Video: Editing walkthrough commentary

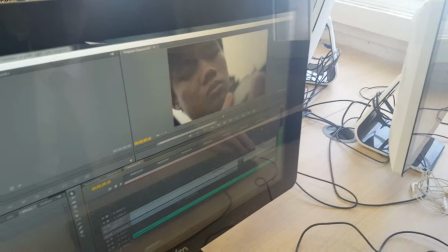(8:12)
Moves over to his face, showing his entranced look, refocuses on him until it gets to the next shot.
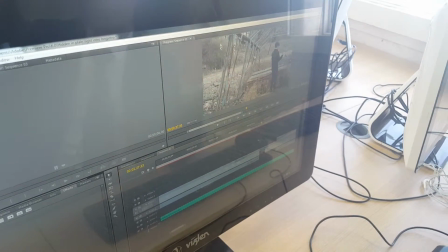(8:21)
Then we made sure that we cut away to a shot that was far away, because when it's far away, it shows he snapped out of that trance that he was in. And so you get to see him from our view and see what everybody else would see him as just like fixated on this. It's not normal. Then the brightness goes down.
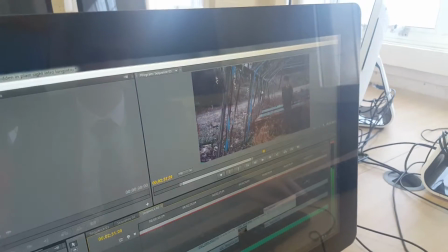(8:46)
That was just quite simple. We wanted to make it smoother, but the effect, I think it works out well.
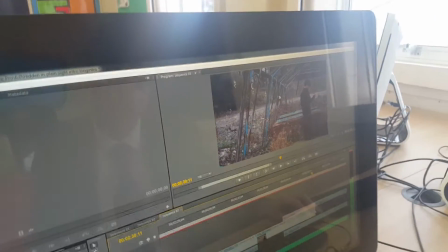(8:55)
It could definitely be a lot smoother, but it's just toning down the brightness, putting in a bit of purple. We had to put in some purple color grading to this shot, because the next shot that we filmed was it got dark very quickly, and that day it was very purple in the sky.
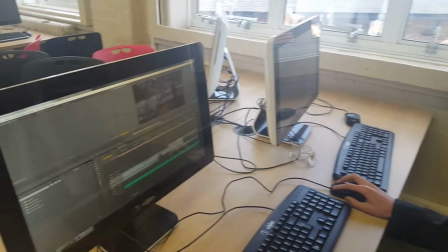(9:17)
So the next shot is really dark and really purple. So we had to work out a way that's consistent in the theming of our film,
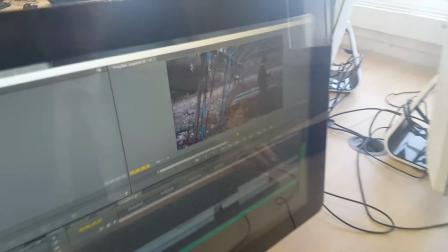(9:24)
and whereas it gets dark and then he suddenly notices it getting dark in line with the music as well.
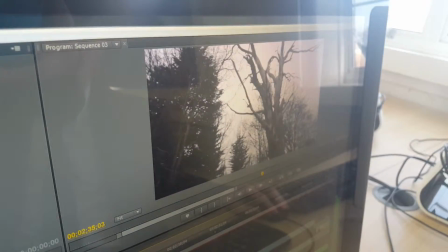(9:31)
Make sure it's all consistent. Onto this bit, that was added with purple grain effect too.
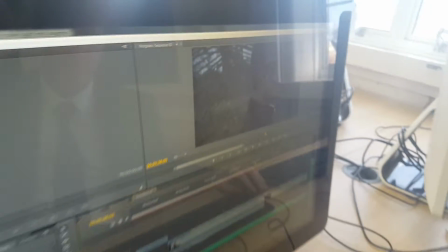(9:38)
And then once that happens, he's
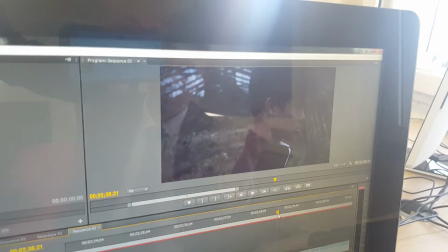(9:44)
in the shot that we filmed with quite a purple sky.
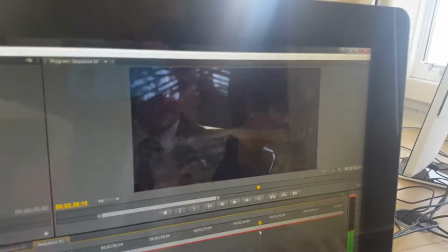(9:49)
So we had to keep consistency there.
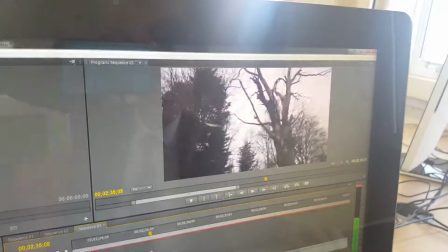(9:53)
If it wasn't for that, then it would have just cut to just a different colour, and it would have put some people off. So we had to make sure that we were consistent in our colour grading as well. Colour grading is very important to set a mood. We didn't have to do too much for the outside sections because it was already quite a moody day, so we got the lighting that we really wanted. And to be honest, at the end of the movie, we wanted to show a clear change from average bright day to the darkness that has now overtaken him. So this lingers for a bit,
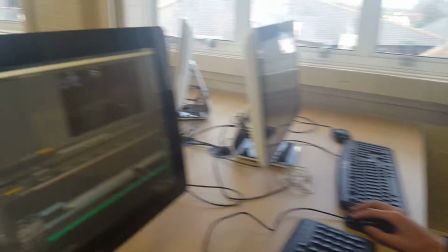(10:38)
just showing that he's stuck there and
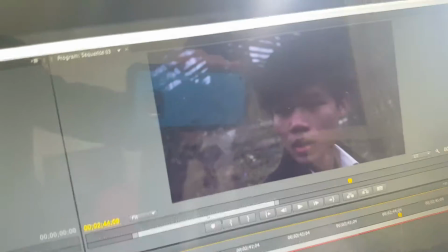(10:43)
suddenly surprised by the screen that we've got here, some diegesis right there.
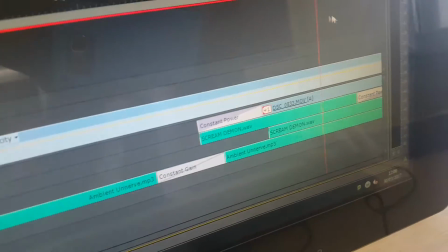(10:51)
The screamdemon.wav, obviously.
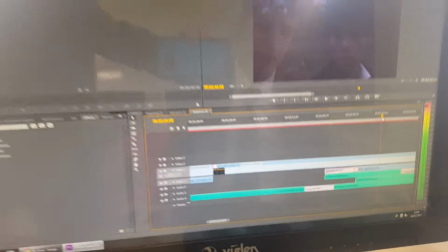(10:54)
That was made using Audacity at home because we couldn't get it on the computers here, but we just got one of our friends to scream into the microphone really loudly, and we added some reverb effects to it, made it a bit grainier, and really happy with the result that we got, to be honest.
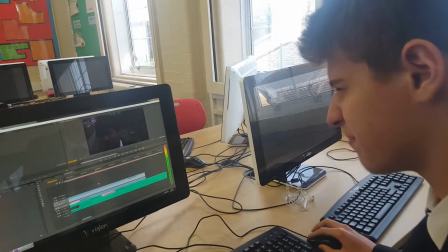(11:15)
It's quite a good sound effect, and it was quite a short scream,
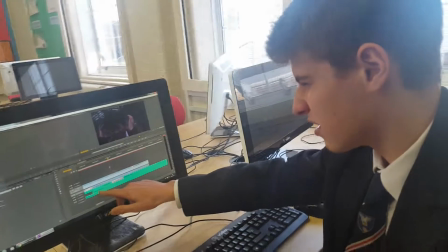(11:20)
so we had to layer it up a bit with the same one, make sure it flowed in quite well.
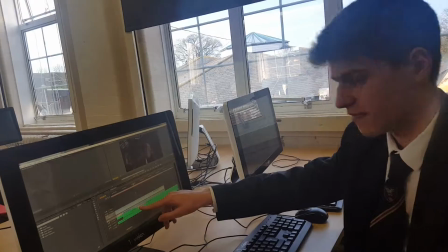(11:25)
So we've got some effects there to fade in to the other things.
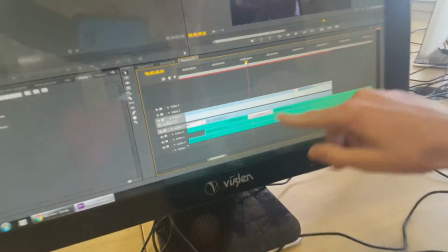(11:30)
So we had three copies, all to make it longer and transition smoother.
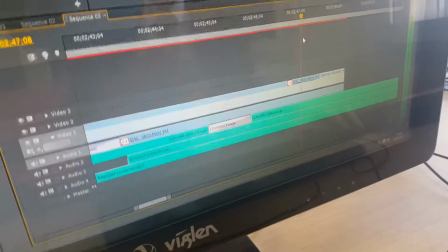(11:36)
So as you go along, and then to this bit,
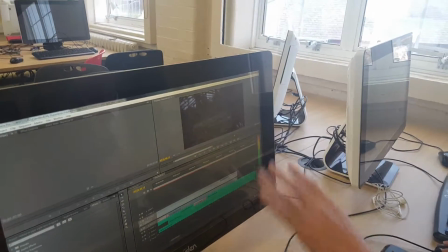(11:41)
he leaves the majority of the frame, and it cuts to black
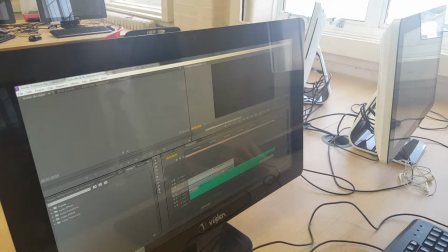(11:46)
with just the soundtrack to carry it through the last few seconds. And then that fades out very slowly, and then the movie ends. We wanted to end it on an abrupt note so that it leaves the audience guessing. We were actually going to do we had the script for an 8-minute or so movie, but we had to cut that out to get down to the time limit that we were set by the exam board of 2 minutes. So that's the editing process for our film.